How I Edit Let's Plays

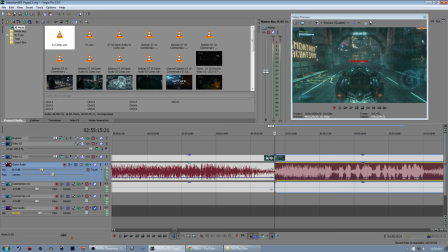And this episode, I was particularly salty. And probably just annoying to listen to when I was failing.
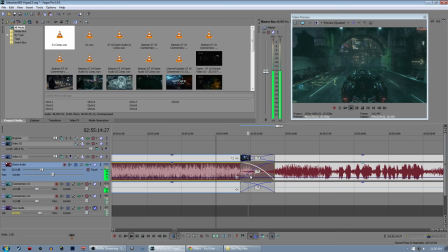Because I was just getting frustrated. So it's good to add a little transition here. And if you fade it, it might not even be noticeable. you almost wouldn't notice that i had just done that if it wasn't for the fact that this
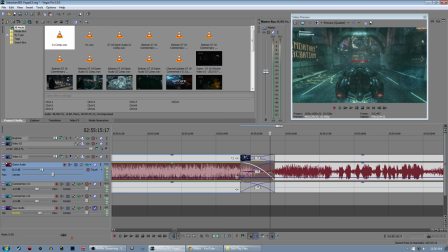apparently this fucking evacuation sign warps into existence so that's weird oh well so now that's the that's the tiny detail you can notice when you watch this video the final version of this video you'll be
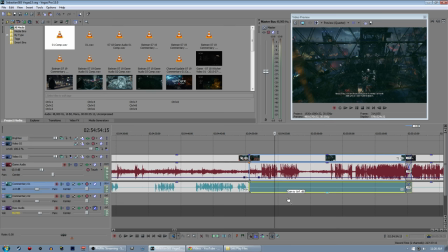like i see his jump cut it's a weird moment that there's just an extra sign that was not there a moment ago.
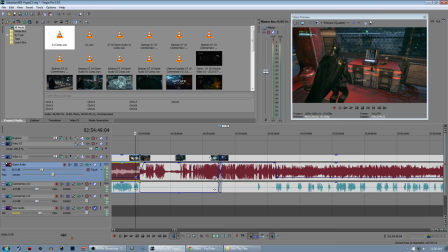I guess it's one of the parts of the game that's just not scripted, which is kind of a neat detail. So let's look at this.
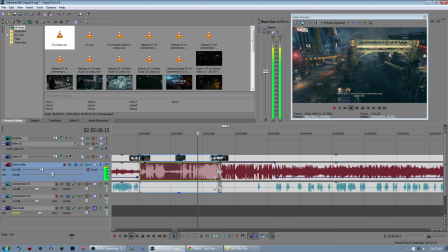Happened so many times. I'll stay in the control room and bring the batmobile's remote guidance system.
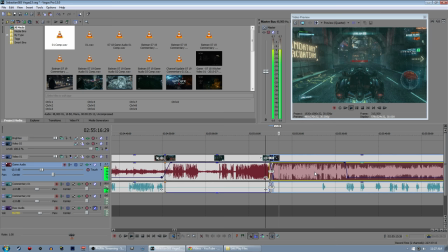Yes
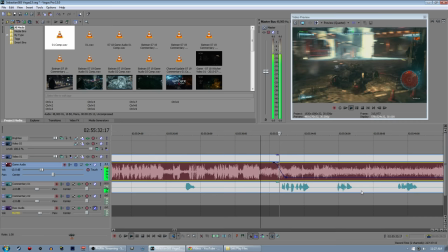sir. What about the batmobile? Looks like we have five cobras here.
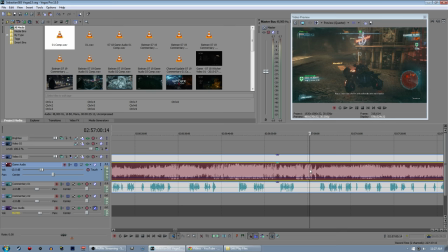And that's where I start the stealth segment and go shoot up some fools for a while. I'll find a few isolated pieces of dialogue to increase the volume of drone was unable to acquire the target just so you guys can hear it as it comes up they like to be talkative and scaring goons is part of the batman experience so having a few reactions like how are they taking
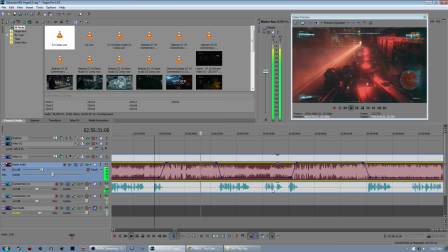down all the drones oh my goodness oh shit can i even do anything about this or do i just lose and watching a few of my fuck-ups maybe it's fun it's definitely moments that are i think are improved by being able to hear the game better.
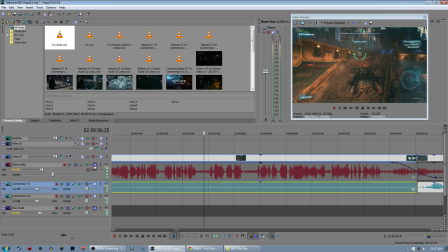There's a little sound here I want to get rid of.
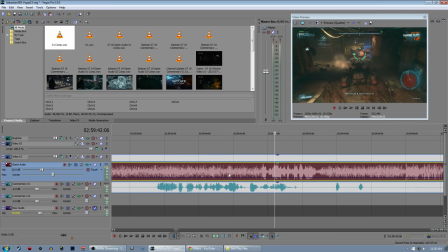Yeah, it's me starting to say something, but then deciding not to say something. We can just get rid of that. Lead to an overall improved experience, I believe.
Going that way. Go behind him.
Let's fix that. That was kind of not quite good.
He's going that way. Go behind him.
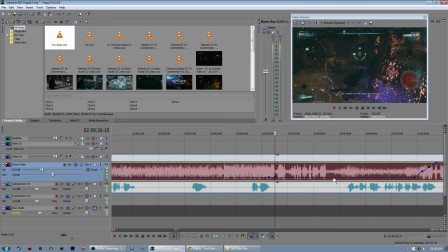He's going that way. I don't think five tanks was enough.
There we go. Just tried to improve it a little bit because we couldn't hear him say sir. So it kind of sounded like he just came in and said, don't think five tanks was enough, which concept is there, but the voice inflections imply there was more sentence.
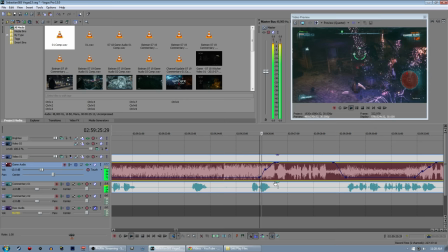Drone offline, sending a cobra to support. Now we should be in the clear. Drone offline, sending a cobra to support.
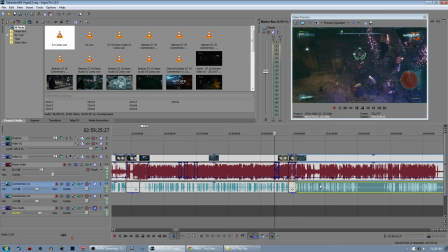Drone offline, sending a cobra to support.
There we go. Just minor details as we move forward.
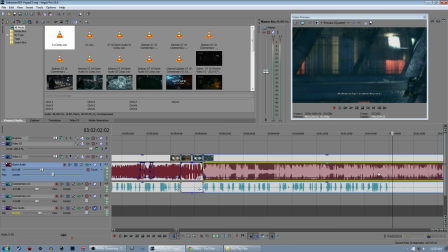And I believe those are my main failures that happened here.
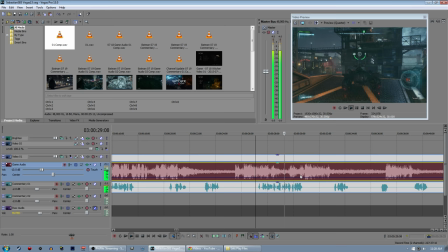I think I had one annoying moment where I was trying to... Yeah, here it is.
Is that the thing I'm shooting? I can't see it from here. There's a giant icon in my way.
So I get confused here.
R3, oh there.
So let's go ahead and skip ahead. Because I literally walk in circles for a little while.
Like, what am I trying to anchor to?
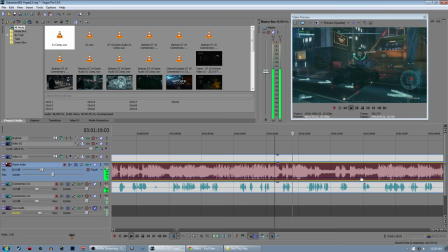I even have this awkward moment.
Power winch, there we go.
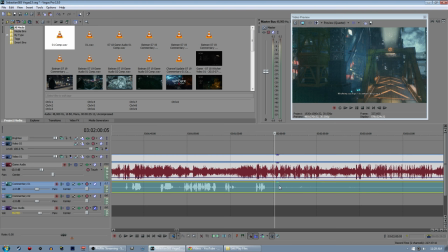That's probably not what I was going for. I was probably going from making it deeper, right?
Yep, I made the ramp go in the opposite direction I was trying to make it going. And I just fiddle around here for a while until finally I'm like, oh,
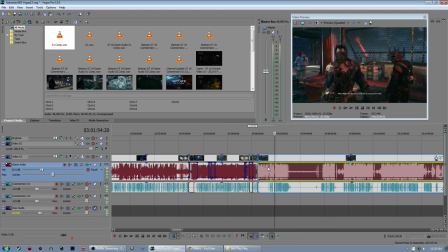on this other side, there's another winch, and that's how you progress.
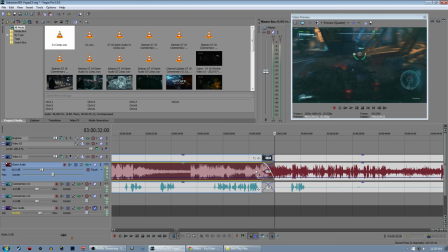So there's 90 seconds of me wandering around and not accomplishing things that we can just cut out, and that's nice.
Oh, shit, there it is.
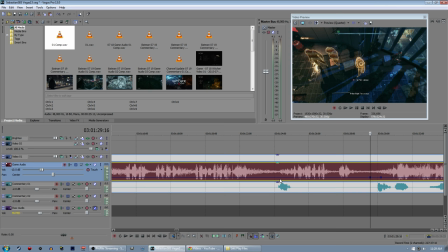that's just the kind of nice little moment that makes things a little more acceptable and a smoother experience my editing style will vary
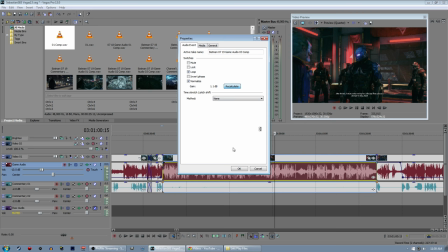wildly from series to series because in dark souls i like to show the failures because that's part of the experience in a game like darkest dungeon the failures are like
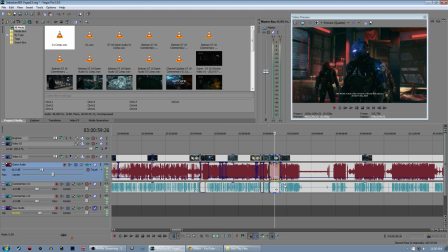the entire stakes so i keep like all of them in but in a game like batman a lot of triple a games they repeated failures are
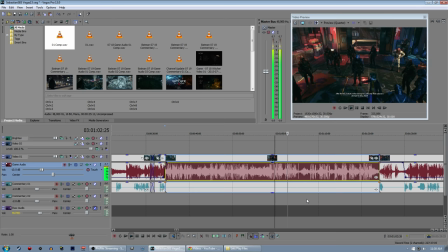just the failures themselves are repetitive and kind of uninteresting which is kind of a bummer you boys coming from a mile away Hey,
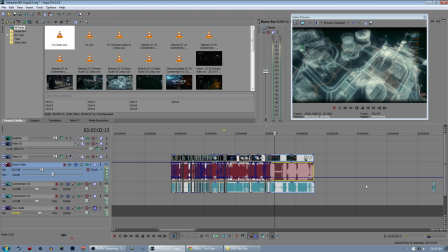those pointy ears aren't just for show, you know.